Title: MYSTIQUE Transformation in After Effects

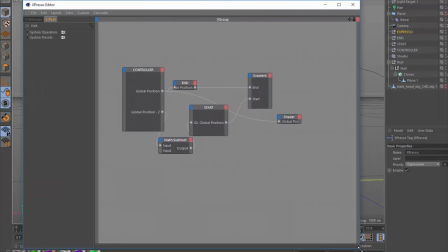(4:08)
It's a really cool and wonderful technique, but it does take some time, and we're not going to get into it.
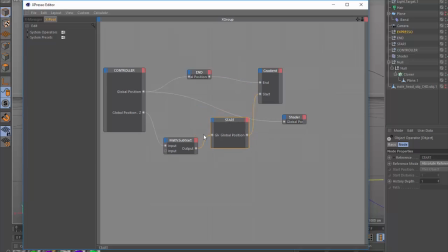(4:12)
I hate when people are like, here's a tutorial, and they're like, go watch this video to learn how to do this effect.
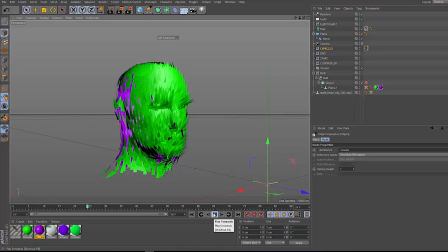(4:19)
I hate it too. Link in the description. The feather shaders were set to front and back with two colors, so when they rotated, the colors would change completely.
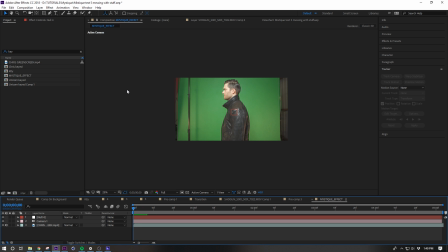(4:26)
We used C4D light for the final step, which is included in After Effects. Whoa, what a deal. Yep, so if you have After Effects, you have C4D light.
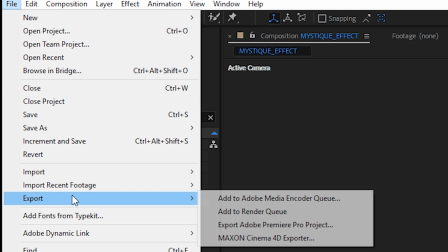(4:36)
With your After Effects composition open, go to File, Export, Maxon Cinema 4D Exporter, and save that. Go
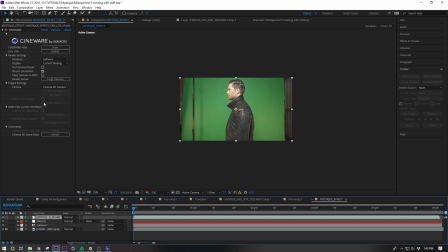(4:43)
Then you can import that Cinema 4D file into your After Effects composition. ahead and open up that Cinema 4D file you just created.
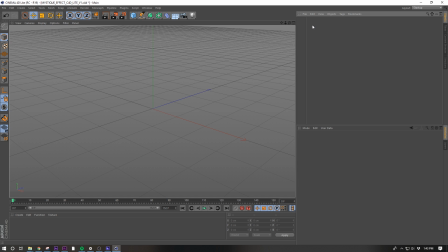(4:51)
We just deleted all the layers that came through, but our composition and render settings will stay the same.
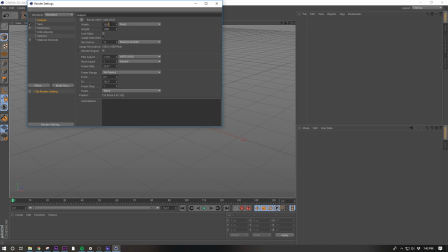(4:56)
This is super duper important. Make sure your C4D settings match your After Effects composition settings, or there will be inconsistencies.
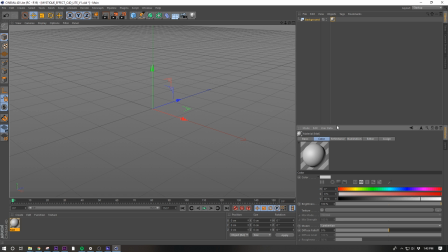(5:05)
We then created a new background and a new texture. For the texture, we selected an MP4 of our footage.
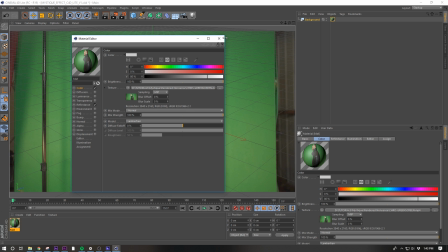(5:12)
To make sure the preview plays back, go to the texture editor and select Animate Preview.
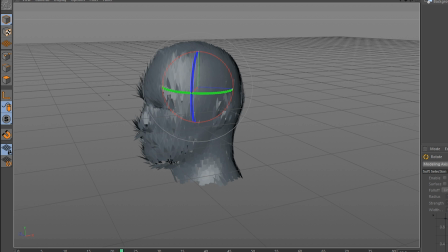(5:18)
We can use this to match up with our 3D head. We built the head in C4D Studio, but you can import the Alembic sequence. It's just an animated 3D sequence of the head and animation into C4D Lite.
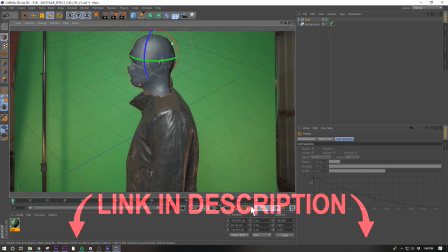(5:29)
Go to File, Merge, and find that Alembic sequence. Link in the description. We just set it to rotate with 2 keyframes and made it a linear interpolation.
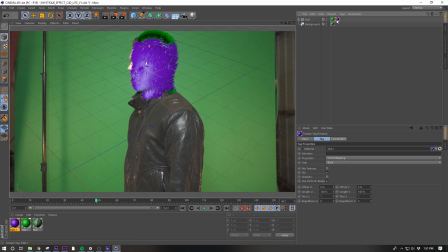(5:38)
Then we added 2 new textures, one green and one purple, and set the purple to the back and the green to the front, so when the feathers flip, they reveal a different color.
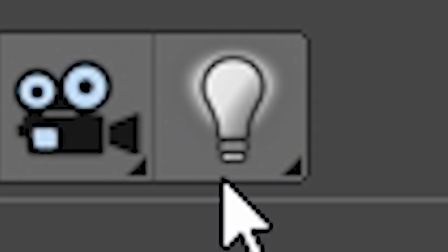(5:46)
We removed the specular entirely and added in some lights, making sure the shadows were turned on for all the lights.
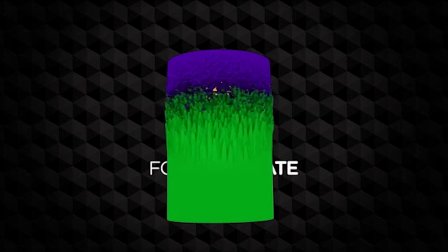(5:51)
The head was the only real 3D effect. The feathers on the arm and body are 2D exports, and that made things a lot easier.
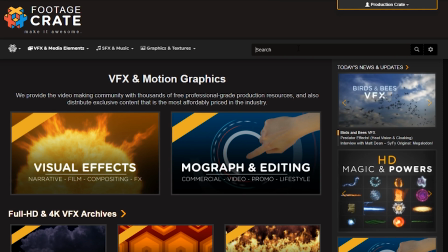(5:57)
Both free and pro members can find these on footagecrate.com. Yup.
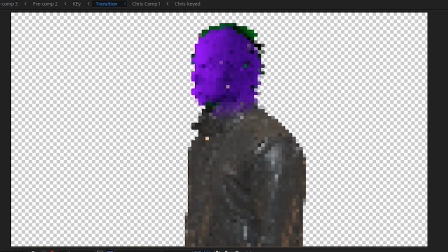(6:01)
We just layered a bunch of these, making sure we had enough to cover the entire body.
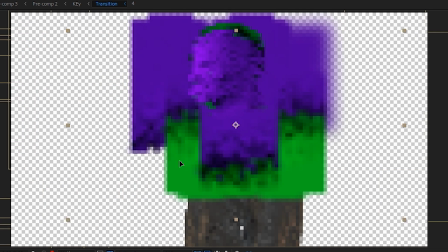(6:06)
None of these are actually tracked into the scene. Obviously, they probably should be, but we noticed the effect looked pretty good without the tracking, and we didn't bother.
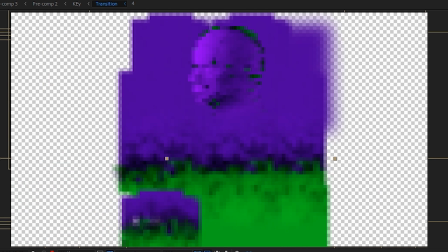(6:15)
If it ain't broke, don't fix it. If it ain't broke, don't fix it.
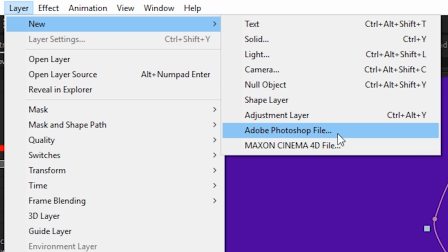(6:19)
Nice. Good contribution. We also added an adjustment layer with a bulge effect to make more of a 3D type look.
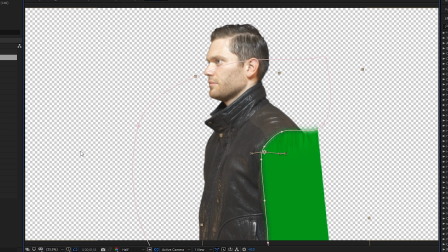(6:27)
For the arm, we have a separate feather transition element, and this one isn't tracked in either,
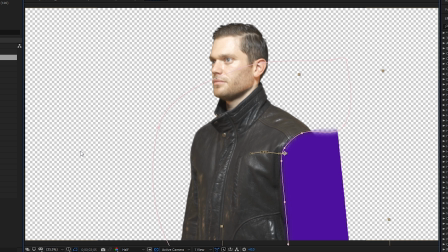(6:32)
but it is animated to follow the arm, giving it a separate level of depth. We also had to animate some masks on some green and purple solids for cleanup.
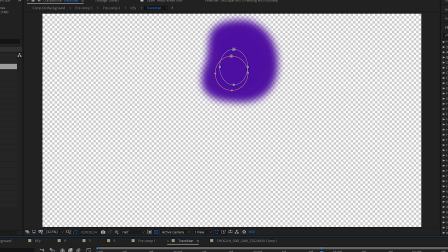(6:40)
The goal here is to make a transition that moves from solid green to solid purple. If you look at the transition we ended up with, it's ridiculous, but that's okay.
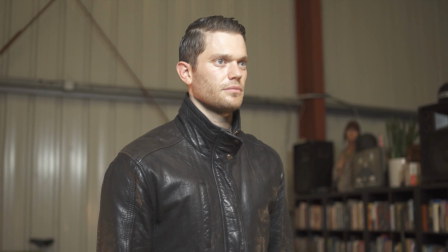(6:48)
It doesn't need to be pretty, it just needs to work. Mm-hmm. Speaking of, back to you, Chris. Pre-comp all those transition layers and make a duplicate.
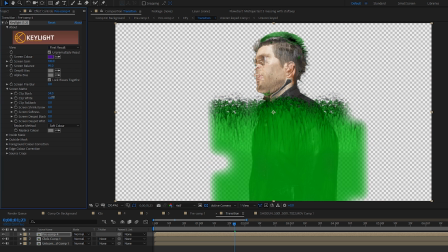(6:56)
On one of these layers, use a key light to remove the green, and on the duplicate, key out the purple.
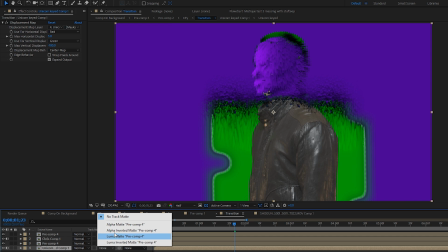(7:02)
Set your actor to use the layer with the keyed out purple as an alpha mat, and then the second one should use the one with the keyed out green as an alpha mat.
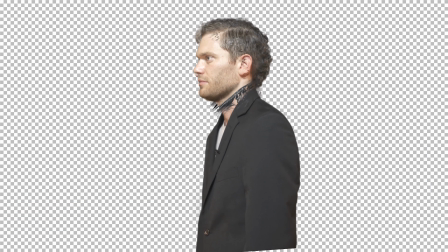(7:11)
Green is not a funny color. Green. Yeah, you're right.
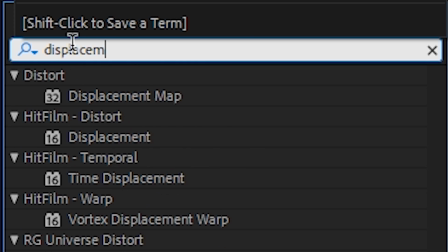(7:13)
On both of the actor's layers, you can add a displacement map effect and use the transition layer to drive the displacement.
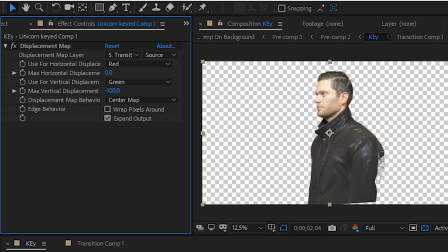(7:21)
If we set the displacement on the first actor to negative 100 in the vertical and the second actor to positive 100 in the vertical,
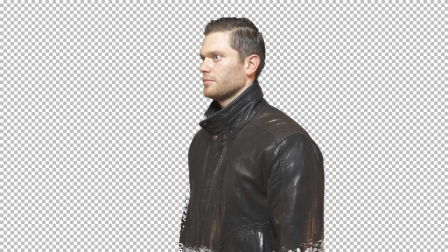(7:28)
the pixels on both layers will look like they are being pulled towards the transition point.
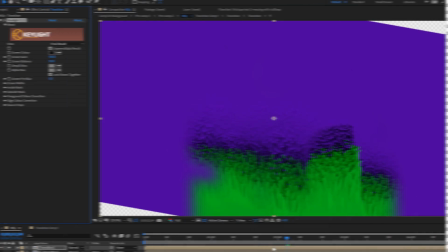(7:33)
This gives the effect some extra life. Make a new copy of the transition layer, and on this one, key out both the green and the purple.
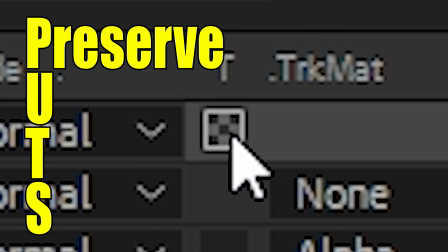(7:41)
Hit the putz switch. Hey Chris, what's a putz? Putz stands for preserve underlying transparency switch.
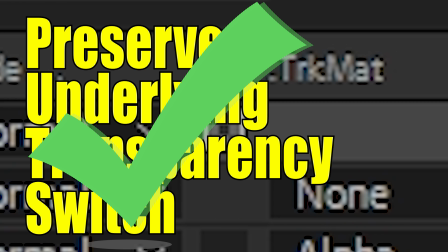(7:48)
Wrong. Oh, actually, no, that was right. I was messing with you. Ah, man, I should have stayed confident in my decision.
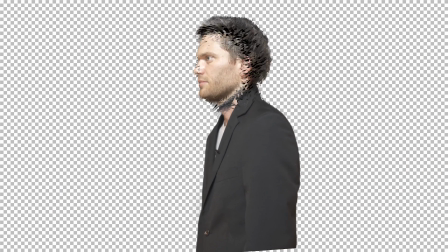(7:53)
Hit the putz on this layer so it only shows up where we need it. Now we've got some shadows. You can use a tritone to add some blue to the midtones here if you like.
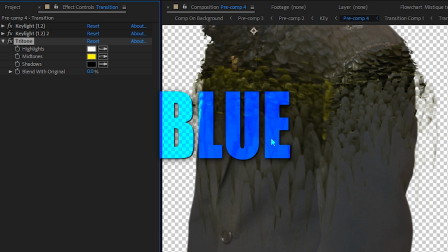(8:01)
Or purple, or green, yeah. Or yellow, or blue, or... No, not blue. Not blue? Okay, blue.
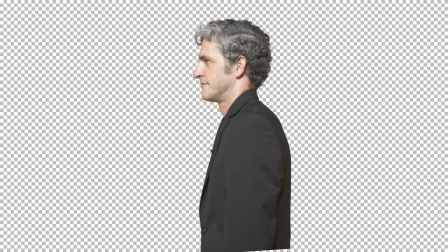(8:06)
Okay, yeah, use blue.
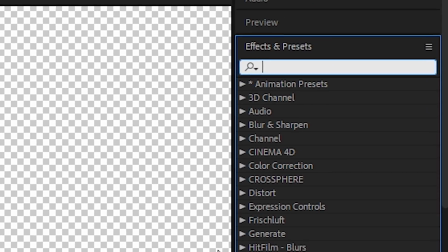(8:07)
For some extra texture, we can make another copy of this layer and add our very favorite and most commonly used effect, CC hair.